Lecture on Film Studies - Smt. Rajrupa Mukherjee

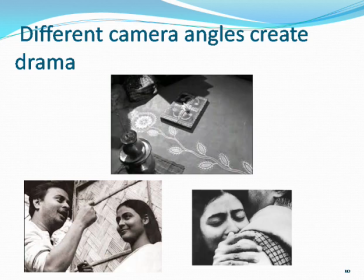(8:03)
The high angle dwarfs the space and thus hints at the doomed marriage of Shita because Shita elopes from the marriage. The still at the left is from Ghatok's Megidha Katara, 1960.
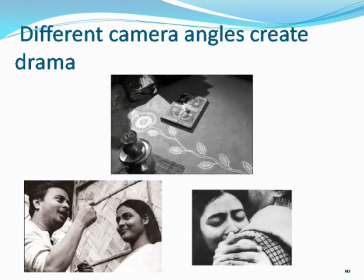(8:20)
It's a low angle shot of Nita and Shankar's smiling faces. It enhances the happy mood and uplifts their stature. The still at the right is an eye level close shot of Nita in
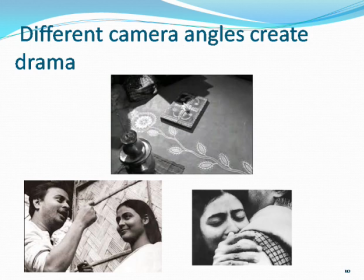(8:35)
Megidha Katara where she completely breaks down and the expressions are captured skillfully. It is followed by the historical panoramic view of the surrounding mountain with a 360 degree pan in telephoto lens. Views of camera movements and camera lens are absent in theatre. In this slide,
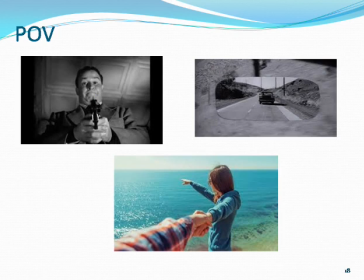(8:58)
we may see the different types of point of view shots where the spectator directly share the perspective of another character through the strategic placement of the camera. But, theater is uni-perspective, fixed and works in a definite space.
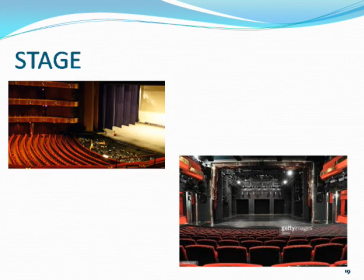(9:18)
In this slide, we see two still pictures of the space called stage. The live actions can be perceived and enjoyed only from one perspective.
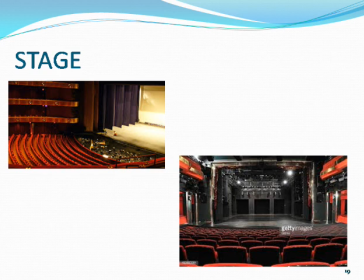(9:36)
In theater, the makeup, props, dialogue delivery, voice modulations are larger than live. This is to reach to the audience in the last row.
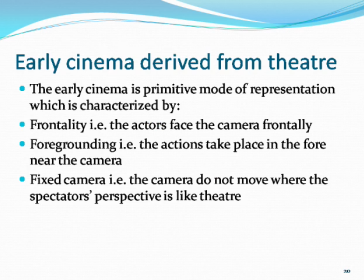(9:50)
Early cinema is frontal, foregrounded and fixed which are direct derivatives of the proscenium theatre.
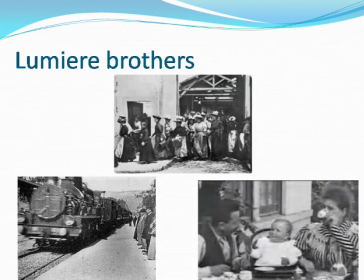(9:58)
In this slide we may see the stills from Lumiere brothers film which is called the primitive mode of representation of early cinema. The top still photograph is the workers coming out of the factory.
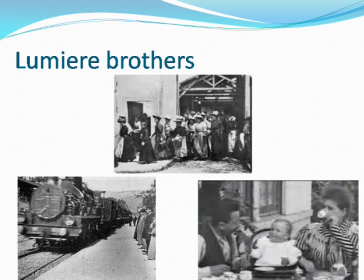(10:18)
The left one is from a still from the train entering the station and so on.
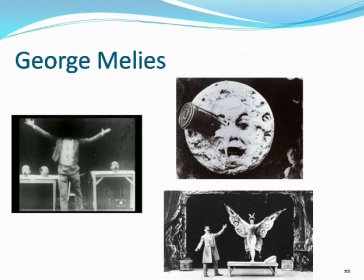(10:27)
The next slide shows still pictures from George Melia films which are similar to theater and magic shows.
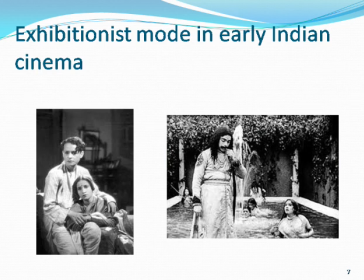(10:38)
In this slide of early Indian cinema, the exhibitionist mode is highlighted. We see two still photographs. The left one is from Devdash 1931.
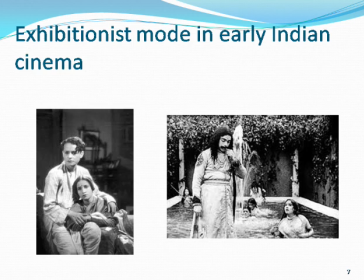(10:56)
It shows Pramotesh Chandra Bodhuva and Jomuna Bodhuva. The right one is from Raja Horish Chandra made by Tadha Sai Falke in 1913.
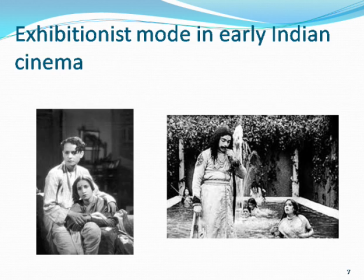(11:10)
Indian cinema was also highly influenced by Bengali folk theatre that is Jatra and Marathi theatre.
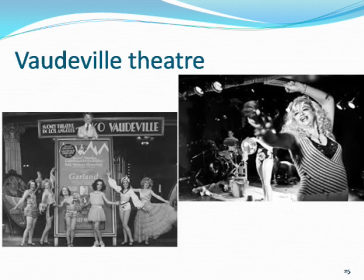(11:18)
Now these slides show stills of Bodeville theatre.
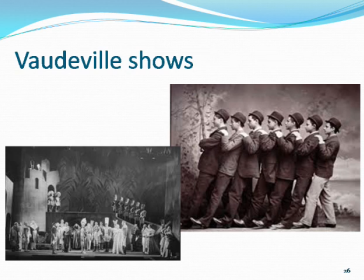(11:24)
There are two slides and Burlesque comedy. Cinema has followed them and which we may see glimpses in films of Sir Charles Spencer Chaplin.
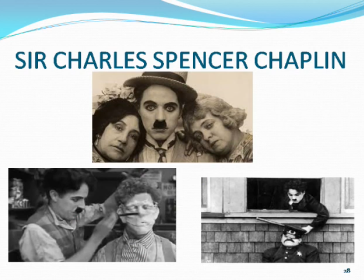(11:38)
This slide shows the stills of Chaplin films.
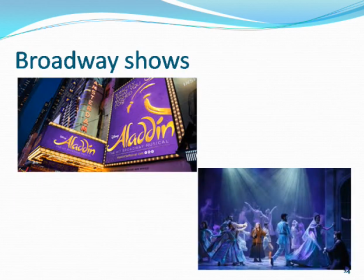(11:44)
In this next slide we see the stills from the colorful Broadway musicals which
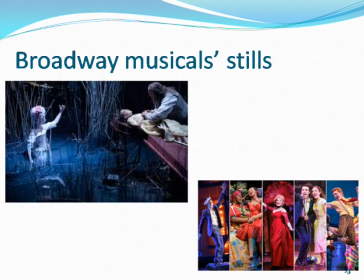(11:50)
are also borrowed in films of musical genre or Bollywood cinema. Many of William Shakespeare's plays have been adapted to filmic medium like Akira Kurosawa's Throne of Blood made in 1957. A Japanese samurai film is adapted from Macbeth.